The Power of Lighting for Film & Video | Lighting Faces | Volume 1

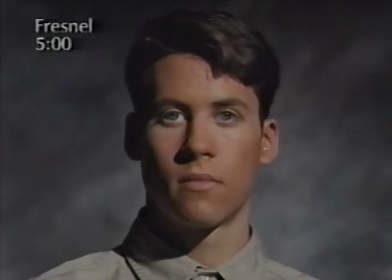24:46 This key light position and the complementary position of 7 o'clock are both very popular looks with either hard light or soft light.
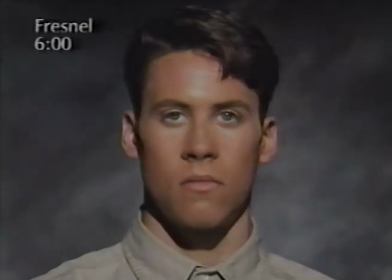24:54 The movement of the key source to 6 o'clock creates a very different look, one which can be flattering to the subject but can also make a face look wider than it normally appears. The lack of shadow form on either side of the face is normally referred to as flat lighting.
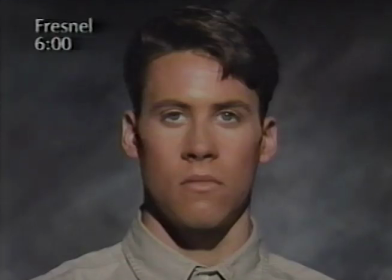25:10 This look is most often seen in fashion magazines and in news interviews shot with an on-camera light. The length of the shadow under the chin is directly related to the height of the light source.
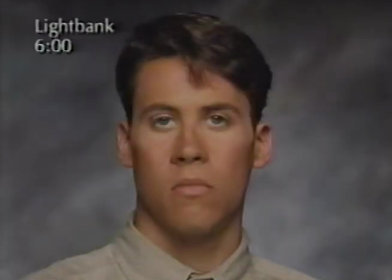25:22 The transition to soft light at 6 o'clock diminishes the news interview look significantly. The look is still flatter than those images produced from other lighting positions, but the 6 o'clock position is still an important light placement to understand.
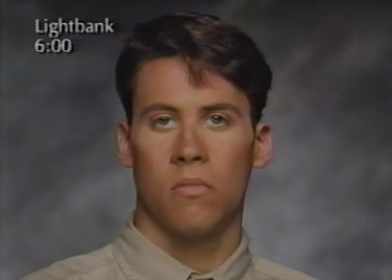25:36 One of the key benefits from a low-angle light placement near camera is the eye light that is created from a reflection of the source. This highlight in the subject's eyes can add a sparkle or touch of life to your images, and the effect usually occurs with a low-angle light placement anywhere between 5 and 7 o'clock.
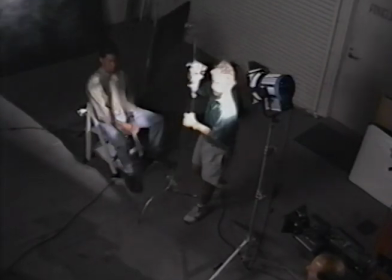25:58 The final key light placement in this segment is the 7:30 position.
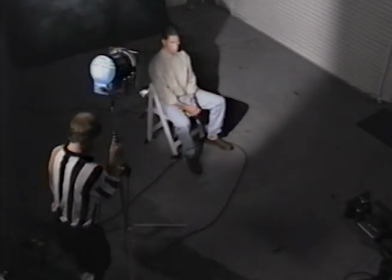26:01 The flag is removed from the setup, and the 1,000-watt Fresnel is moved to the camera left side of the subject.
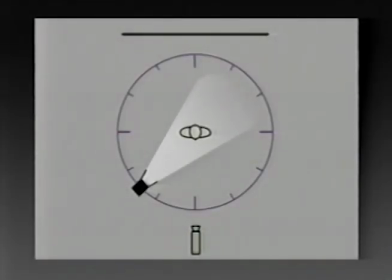26:10 A look at the diagram shows the final placement of the hard light source on the frame left side of the camera at the 7:30 position.
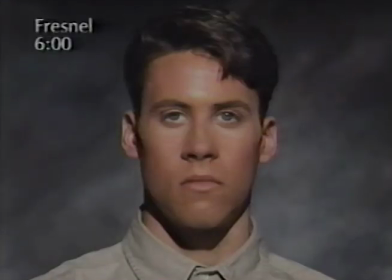26:20 The flat light from the 6 o'clock position is a stark contrast to the lighting effect created by the Fresnel light at the 7:30 position.
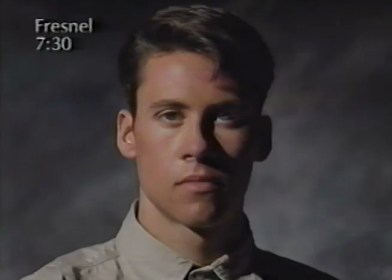26:27 As with the 4 and 5 o'clock positions, the small light source produces well-defined shadows with a hard shadow edge transfer.
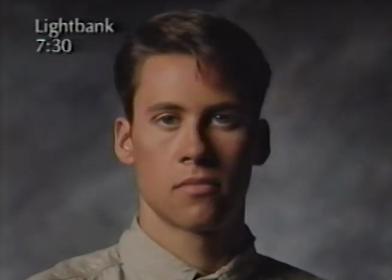26:35 Changing to the large source at this position reduces the noticeable, hard-edged shadows on the subject's face and makes the 7:30 or the 4:30 position a valuable key light placement for a variety of applications.
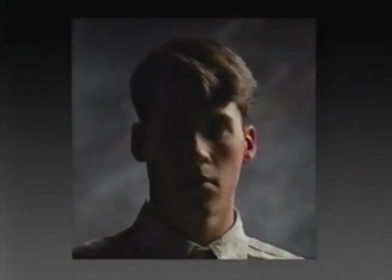26:50 A quick review of the effects of a soft light source at the 7 lighting positions just seen
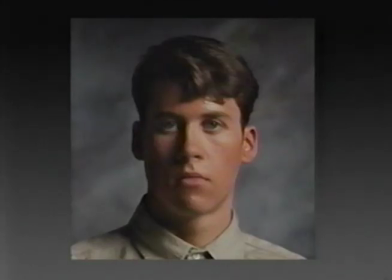26:56 confirms the fact that light placement is as equally important as light quality,
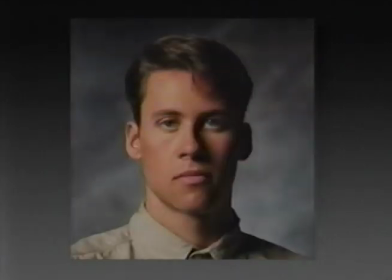27:01 and that the two decisions must go hand in hand in order to create the desired lighting effect on the subject.
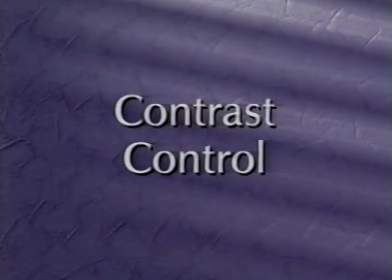Once you've decided on your key light placement, in most of the positions around the clock dial, you're going to end up with some sort of shadow value on one side of the face or the other opposite the key light. So your contrast control is a decision of how much light to introduce into that shadow, whether to leave it very dark or to introduce a lot of light into it. The source that introduces light into your shadow area is called your fill light source. And my general rule of thumb is that the fill light source should be a much larger, physically larger light source, so it doesn't produce a secondary shadow. That's not the job of a fill light. It's just to introduce light into the shadow that you've placed by your key light. In some news programs and things, you'll see 2 small sources used for key and fill. One throws a shadow this way, one throws a shadow that, and you end up with the V shadow under the nose and the V shadow under the neck. Your key light is supposed to paint your shadow, to place your shadow, and the job of the fill light is just to introduce light into that shadow area. Now, that's not always possible to use a huge light source for your fill light, but in a lot of talking head situations, in a lot of situations you can use a larger source to do that. Now in this program we did a lot of light metering to establish some very consistent values, what you'd call lighting ratios, a 1:1, a 1:2, and what those mean is that if we take the proper exposure of the skin tone as a value of 1, a 1:1 would mean that the same amount of light is coming in from the fill as it is from the key. It's a 1:1, they're equal. A 1:2 would be half the amount of light is in the fill as the key light. A 1:4 would be 1/4 the amount of light in the fill area as the key light.